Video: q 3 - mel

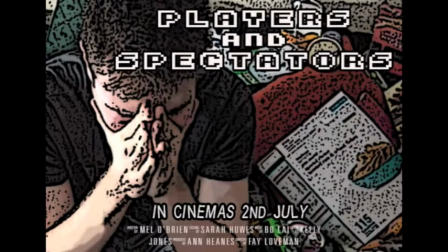Audience feedback really helped me when creating the poster for my film. This was the first poster that I made.
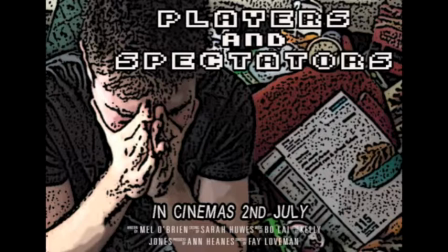Obviously, as you can tell, it doesn't have a lot of poster conventions. Also, the effect I used to posterize wasn't very good. This was told to me through audience feedback
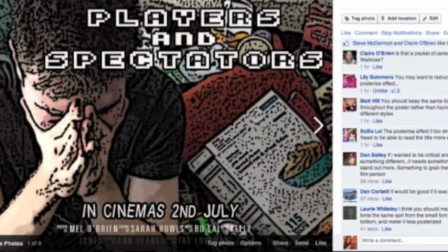that the posterize made it look a bit weird and that it should have a more iconic picture.
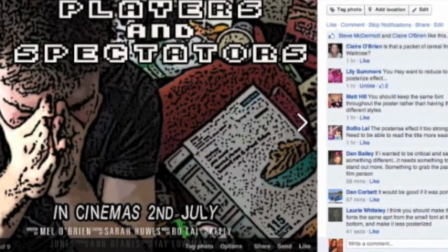Also, that it should be portrait as more posters are seen to be portrait than landscape.
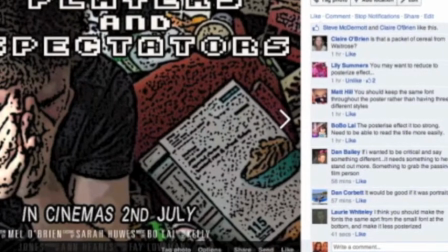The titles also didn't fit in with the film as they weren't the same,
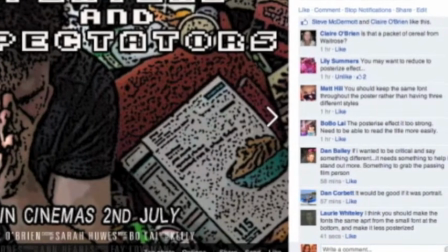and I wanted to change that after showing this to.
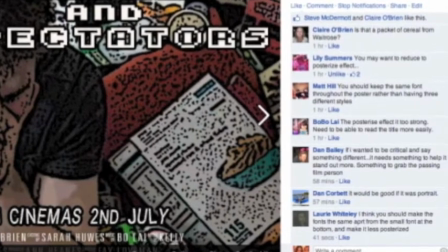Initially, I used this font, which I thought was quite gamey,
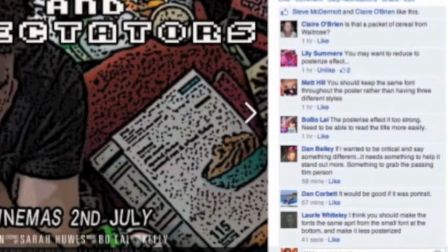but it didn't match, and all the fonts should have matched.
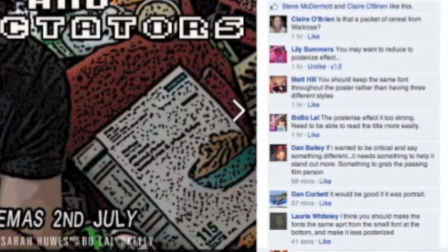That was one of the things that came up in the audience feedback.
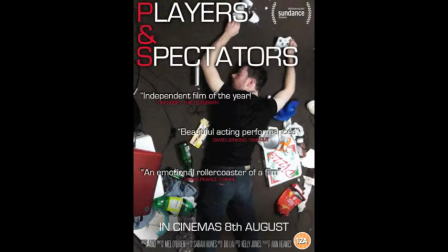The second poster that I did, obviously, I kind of included a lot more of what the audience feedback gave me. I made the font the same as the one on the film. I made a portrait, I made the image more iconic, I had it all the same font,
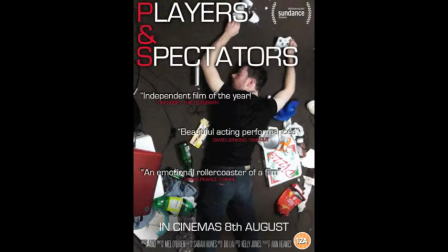had the age rating in the corner, and had the quotes on, made kind of a red and white scheme.
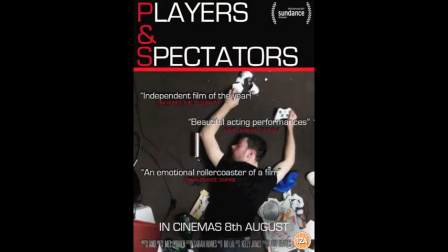But when I took that to the audience again, they said that the font was kind of covered, so I brought the image down and put the titles on a black background and put that red line there to kind of
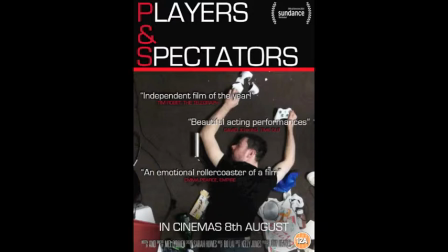keep it separate, and I think that kind of made it that little bit cleaner, and it centered the image more, so you get to see the mug and the smashed mug and the.
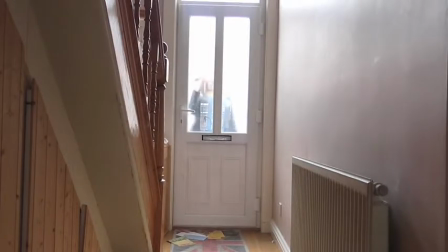This is the kind of. I don't have the original footage of what it was before, but it's how I've replaced
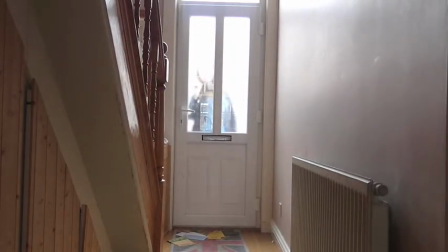what was before in between images moving backwards.
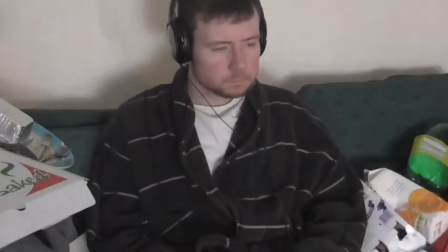It is now a ticking digital clock.
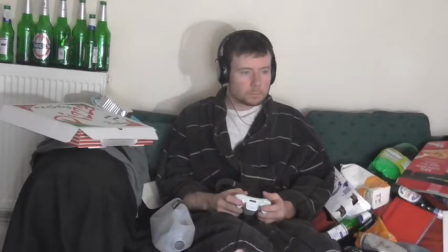That was because the audience didn't understand before what the backwards images were for,
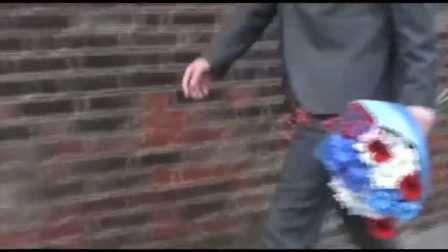so this kind of cleared up that it was just time going backwards. This scene I cut out altogether
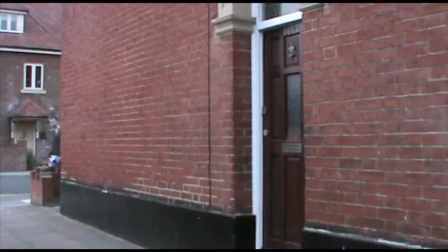because when I showed the whole film to the audience, they didn't quite understand why the scene was in here.
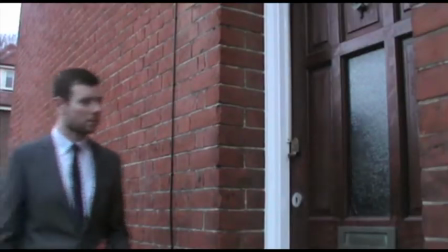It almost made it look like he kind of redeemed himself, when in fact it didn't.
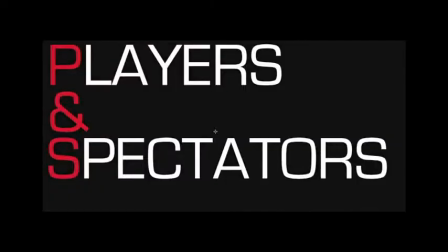So it was cut out to make more sense to the end of the film.